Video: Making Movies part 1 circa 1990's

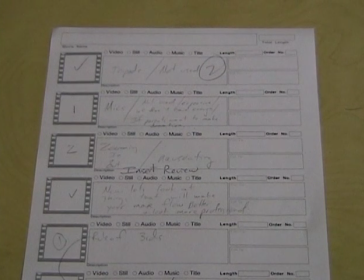If you create a storyboard or script ahead of time, you'll know exactly what you're filming and exactly what you want to say. You won't waste any time redoing shots over and over again. Another concept to be mindful of is lighting.
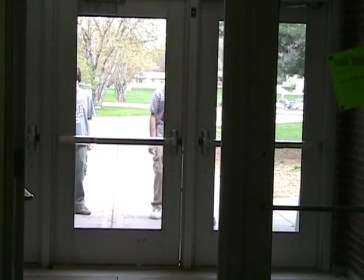The light needs to be behind you. Notice in this clip we can see the subjects outside along with the scenery.
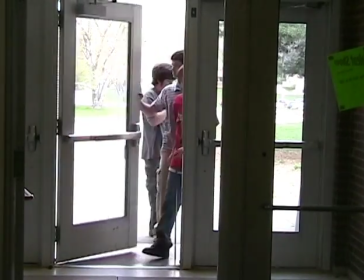As they enter, they get dark and the scenery turns to white.
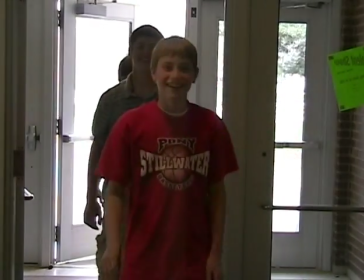Then, as they proceed towards the camera, they come back into focus and the scenery outside turns totally white.
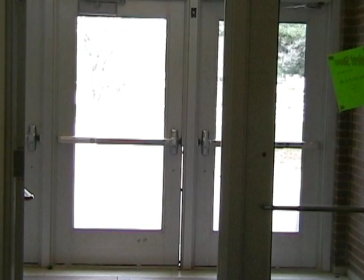As most of your filming will probably take place in our building, remember not to shoot video towards the windows.
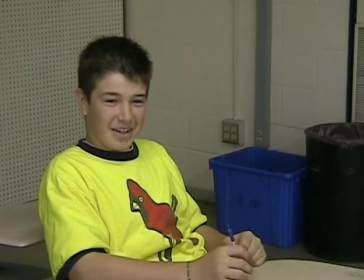Here's an idea to make your video more interesting. Vary the angle of your shot.
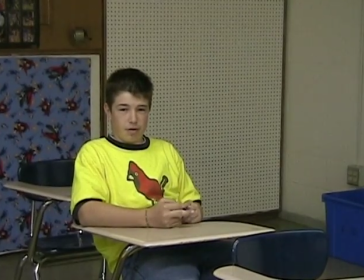If you're 6'2" like me, all your shots shouldn't be from 6'2". All the shots start to look similar.
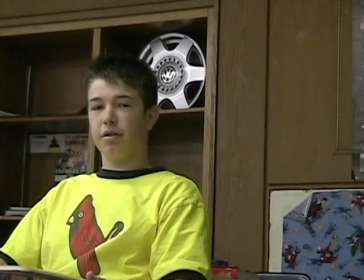Instead, Move the camera lower for some shots and higher for others,
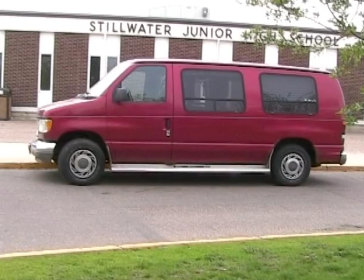and other times get level with the subject. Another idea that can help rookie filmmakers is to give your film some depth.
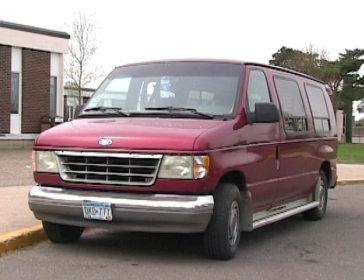The TV is a 2D object, so don't shoot the side of a van. Shoot it in an angle like this. That way you provide something in the front of the shot and in the back. It makes it more interesting.
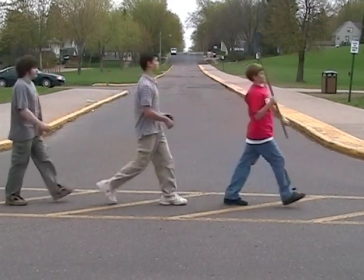Although Abbey Road was a popular album cover, we never knew where they were coming from or where they were going to.
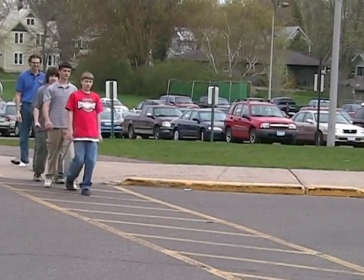Thus all the questions. But if they had done it this way, we knew they were coming from across the street and they were moving towards the camera.
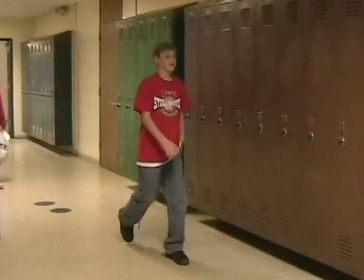This provides depth to the shot. You can create a lot of interest in your film by varying the angles and coming up with interesting camera placement.
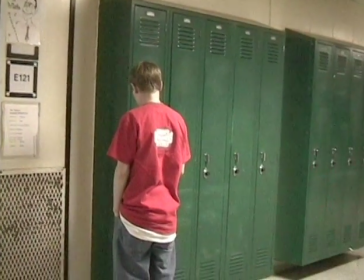Get in tight to see what your subject's doing. If they're opening a locker, show it.
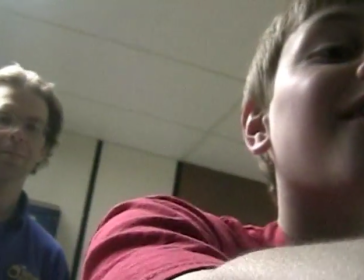If they're reaching inside, show the perspective from the locker. Make sure your teacher gets out of the way first. Let's review the things that make your film look better.